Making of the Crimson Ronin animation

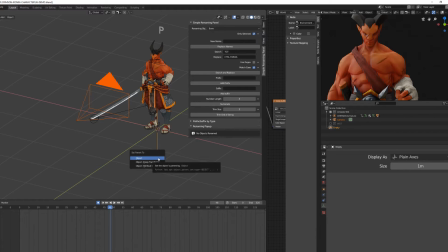For the camera framing, also known as staging, I've used a camera parented to an empty to make the first turntable rotation.
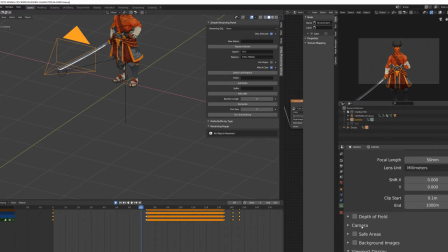Then I directly animated the camera backward with some fall off into the animation to get the surprise movements.
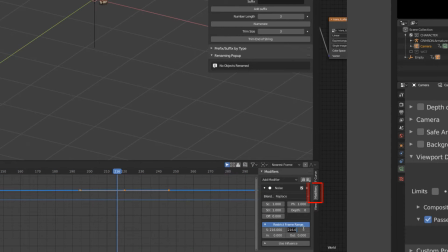I then added some noise to the camera to increase the shockwave effect when the character is attacking.
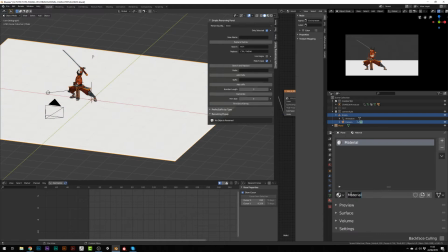For the ground I wanted the plane to blend with the background,
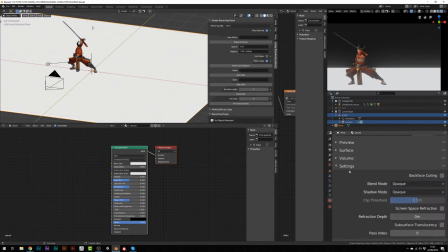so I created a plane, add the material, set it to alpha blend,
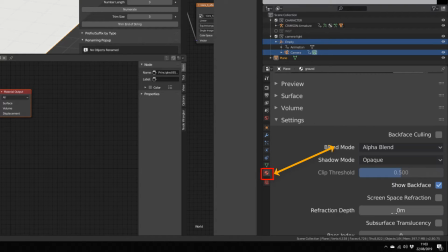and then mixed the principal BSDF with a dark color and no
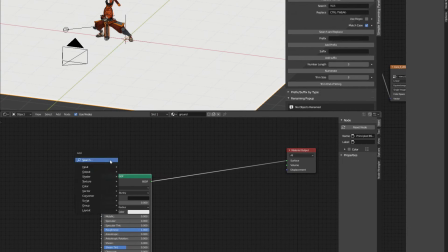specularity with a transparent shader using a gradient texture.
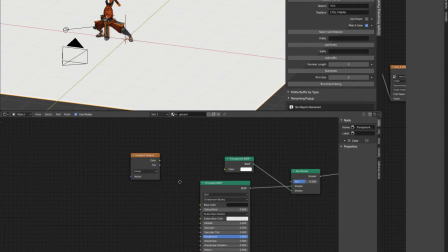I set it to spherical,
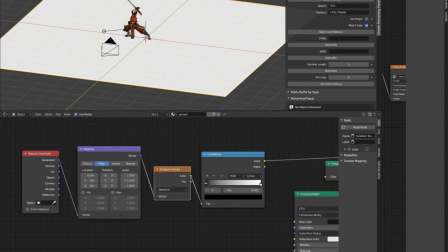and to center it you have to offset the location of the UV coordinates by -0.5 on both X and Y axis.
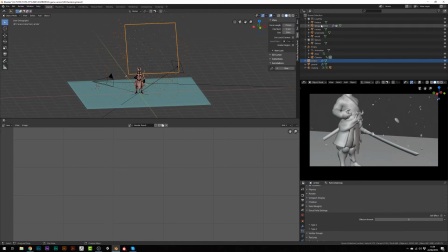For the cherry blossom petals, I've just imported my previous particle system from the Crimson Ronin teaser.
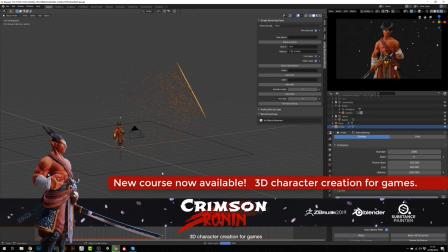So it's just a plain emitting particles without gravity effect and some random rotation.
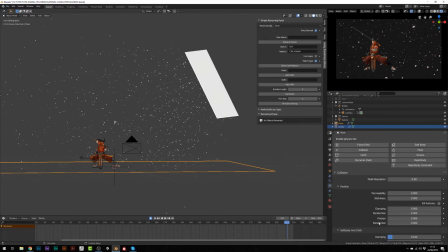I then added a collider to the ground, set the stickiness and damping to 1 so that the petals just stop whenever they hit the surface.
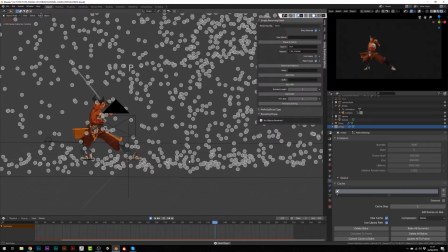And later on I've added a force field effect with an animated
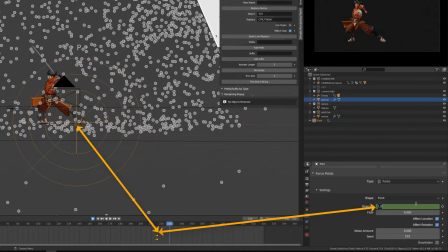strength whenever the character is giving its strike and making the explosion.
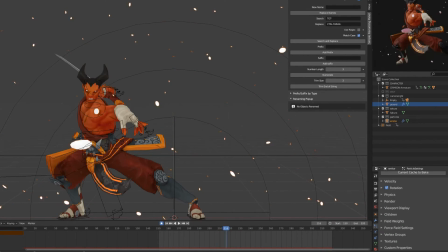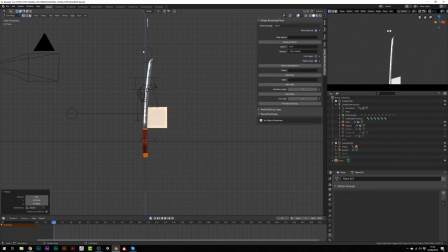To create the blade, slash and trail effect, I've used 2 methods.
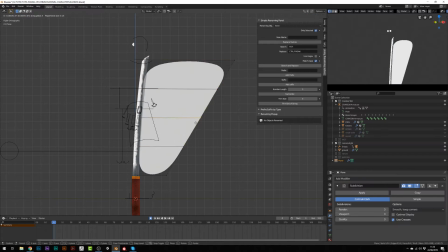The first one was to create a plane parented to the blade,
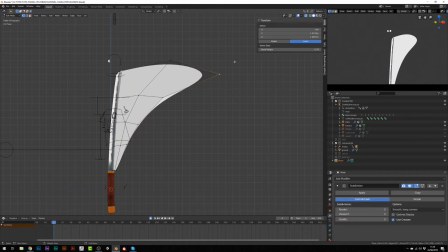subdivide it and then create a shape key that I will animate during the attack.
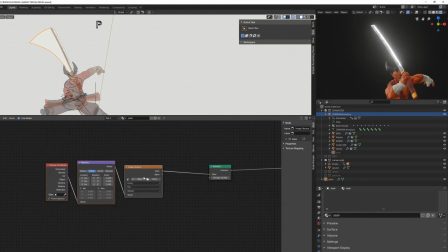I've then created a new material, set it to additive instead of opaque so that any dark area won't appear.
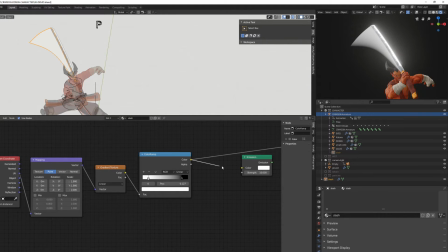Then I used a gradient texture to drive an emission shader and just played with a color ramp for the contrast.
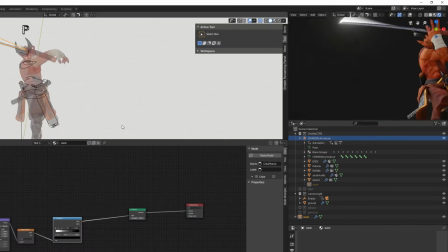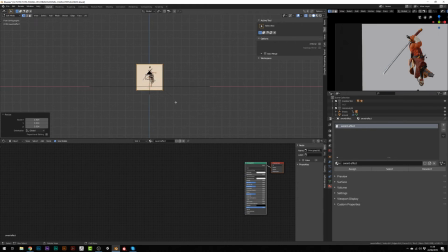To make the slash in the front of the camera, I've used a simple plane that I've aligned with the camera.
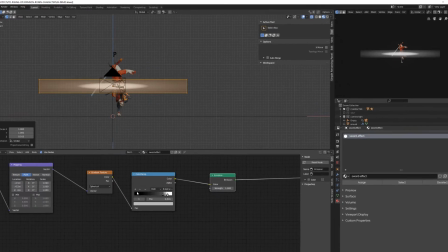Then I've played with the contrast to get rid of the edges,
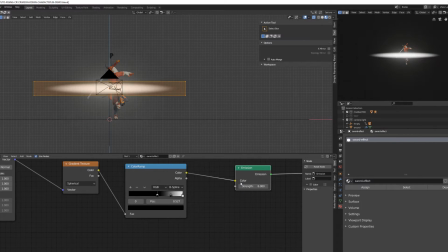resized the plane so that it much looked like a rebound,
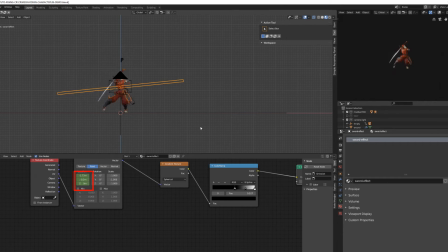and finally animated the UV coordinate of the slash so that it follows the blade.
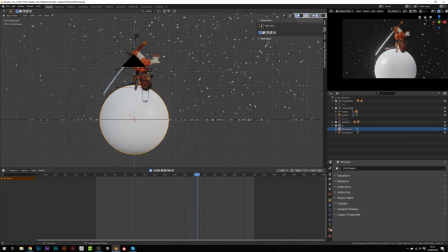For the shockwave effect, I've animated a simple sphere with a subdivision modifier, added an additive shader,
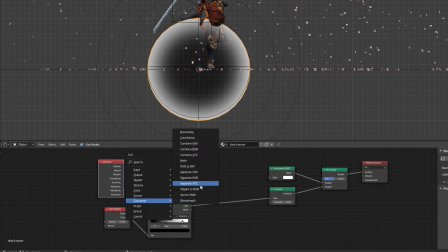used the layer weight node to drive a transparent shader mixed with an emission shader, and then multiply a position shader with the z-axis separated onto the color of the layer weight.
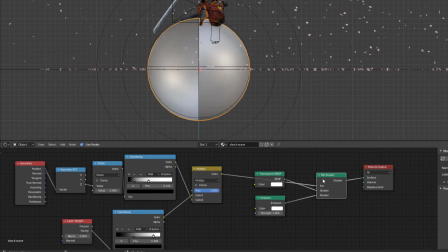It allows me to separate the shockwave from the ground. The divide node allows me to increase or decrease the fall.
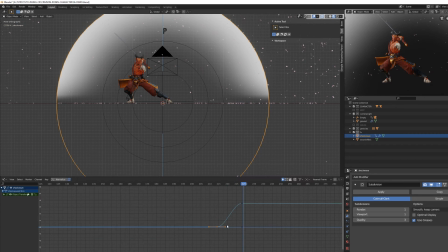I then just animated the size of the sphere and the transparency of the shader.
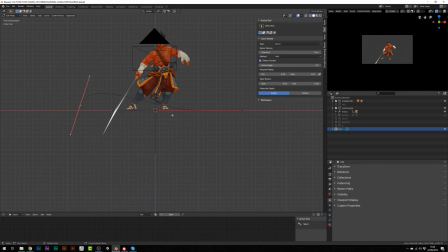Since the slash effect made the animation a bit too stiff and we didn't get the nice curvature and flow of the blade, I've decided to add a second trace using a curve.
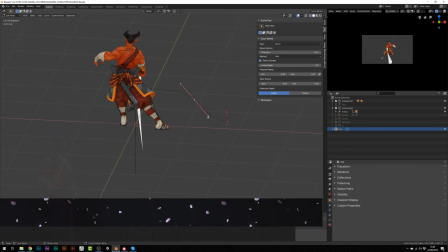This would allow me to fight against the lack of frames that would allow to see a very rounded movement.
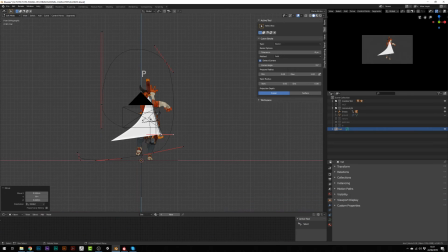So I've been extruding a curve following the movement of the blade and trying to give the movement a very smooth shape.
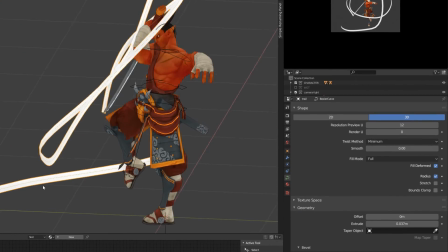Then I've used the extrude function of the curve to give it a rebound shape and enable the automatic UVs.